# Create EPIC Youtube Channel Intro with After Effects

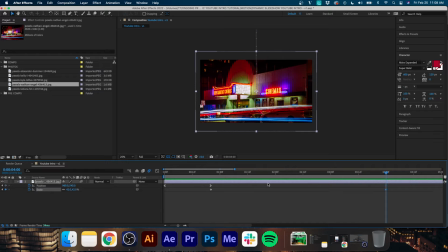177s
looks about good all right now the last thing we're going to do is go back to our position keyframes and we are just
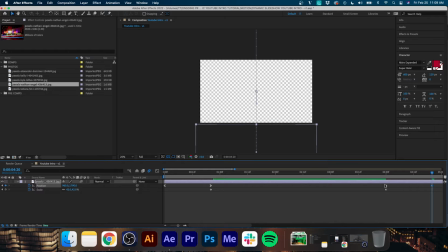183s
going to animate it out exactly how it animated in so about 20 keyframes ease out ease in and then go to your graph editor and make your influence around 60 or as close to it as you can and there we go we have a nice
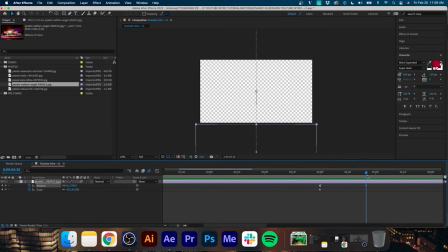198s
animation out that looks exactly how it did when it animated in now we're just going to cut the clip at that last key
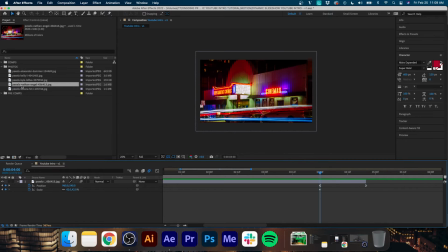206s
from there by hitting shift command d if you're on mac and we're going to do the exact same thing with the next photo so i'm
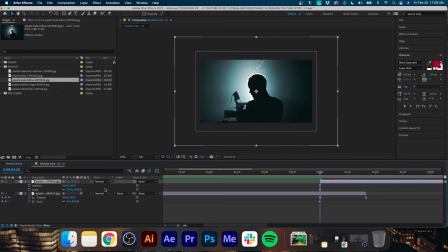213s
not going to go over it in detail again but just repeat these steps we just went over for the first photo and do the exact same thing for the next four or five photos now when you are placing your position keyframes you want to make sure that the photo like the second photo is
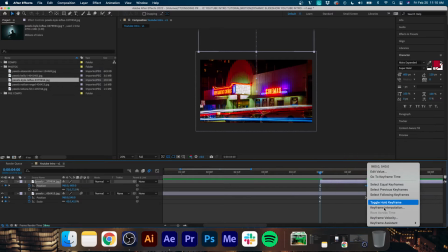229s
going to line up with the top of the first photo so that when it animates into frame it is completely lined up with photo one exiting the frame so you might have to play around with the keyframes a little bit but once you get it nice and good it will look proper i promise
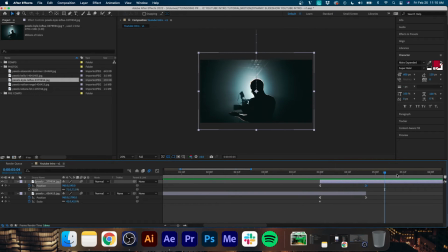244s
now we're going to do the same thing just kind of scale up the second photo so that there's a constant motion with all of these photos and it looks a little bit organic there
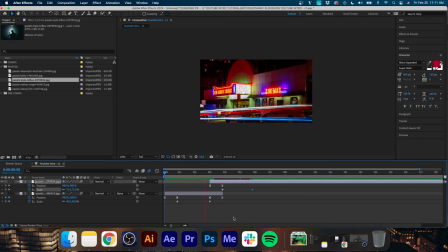256s
we go i'm liking that speed a little bit more so again just animate the position keyframes out and repeat all the steps from photo one
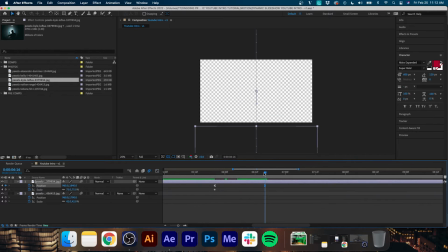265s
throughout photos two three four and so on and so forth
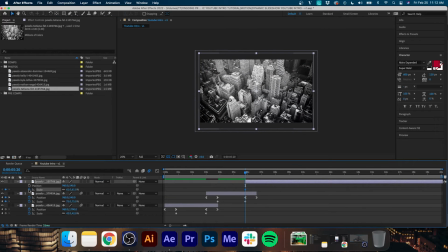270s
um obviously you can play around with look and feel these are just a starter steps feel free to play around with the keyframe lengths the speed all of that it's all about getting that quick and concise intro that fits the vibe of your video fits the vibe of your brand and
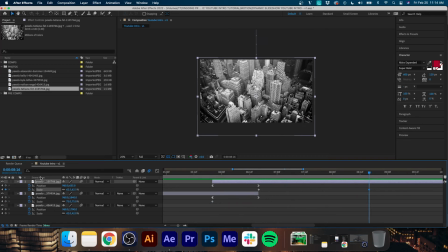289s
also finding the right music to match the speed and feel of
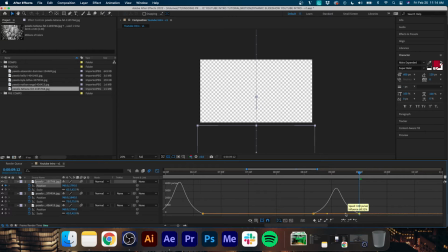293s
this animation okay so now we're just going to throw in our last photo and
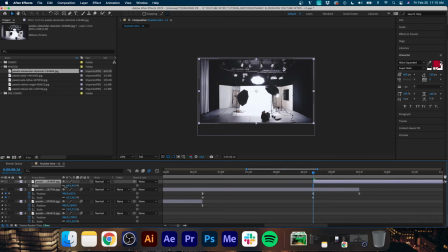298s
again go through the position keyframe steps as well as the graph editor steps and then finally the scale steps now with this last one you'll see when it's animating in because of how the keyframes are set up we
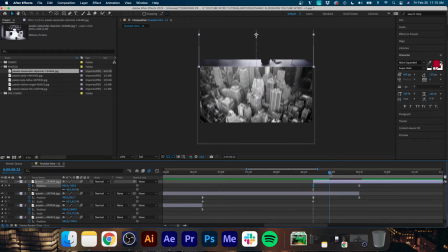313s
are getting a little bit of a space in between the two photos when we play at full speed you might not notice but it's good practice just to make sure that they are overlapping the slightest so there are no empty spaces in your intro so i'm just going to scale up the last image so it overlaps naturally and i think that looks pretty good all right so finally adjust the
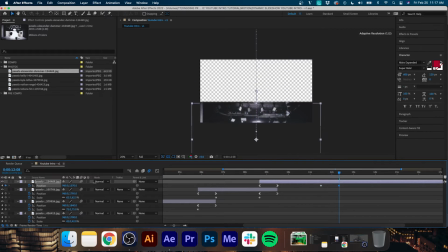332s
position key frames to animate out same thing with the easy ease in easy ease out
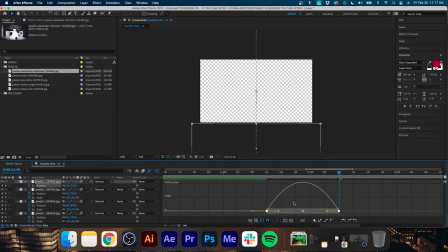337s
graph editor influence percentage to about 60 and voila now we have our base animation so we have a dynamic animated
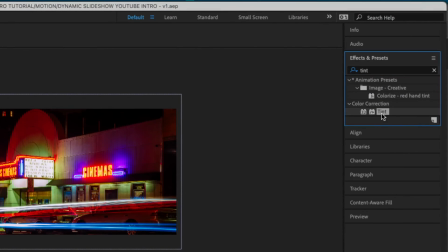348s
slideshow now next we're going to go up to effects and presets and look for tint and we're going to drag that onto our first clip.
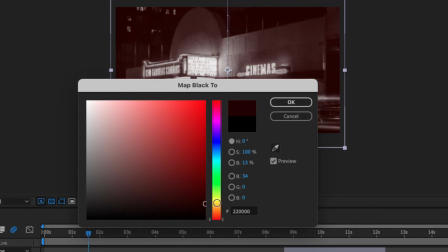354s
We're going to change our black color to a dark red and then map our white color to a bright red.
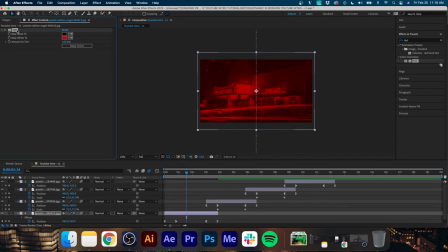361s
So now all of the blacks in the original photo are going to be a dark red and all of the whites are going to be a bright red.
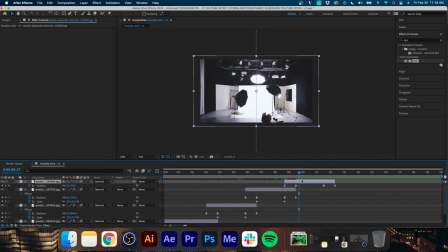365s
Now we're just going to copy and paste this tint effect onto all of our photos as well. And you'll see all the photos have this nice red overlay look.
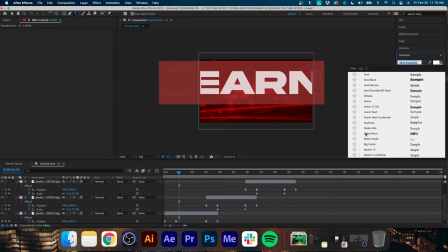373s
Now I'm going to take my text tool and go ahead and just write a learn for the first photo.
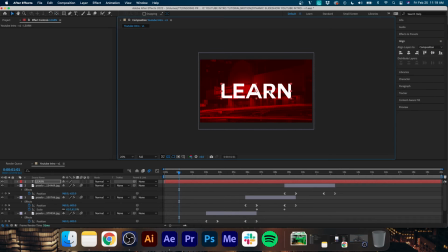379s
I'm going to have a sequence of three or four words that are kind of buzzwords for my channel so the first one is going to be learned i'm going to find the right font and then i'm going to find the right size probably put that around 250 and then i'm just going to align it so it's in the center and i think that looks good you can turn
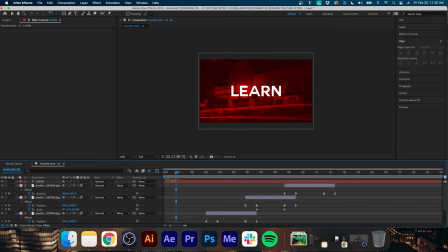395s
on your proportional grid if you want to make it in the center or just use your align tools which does it automatically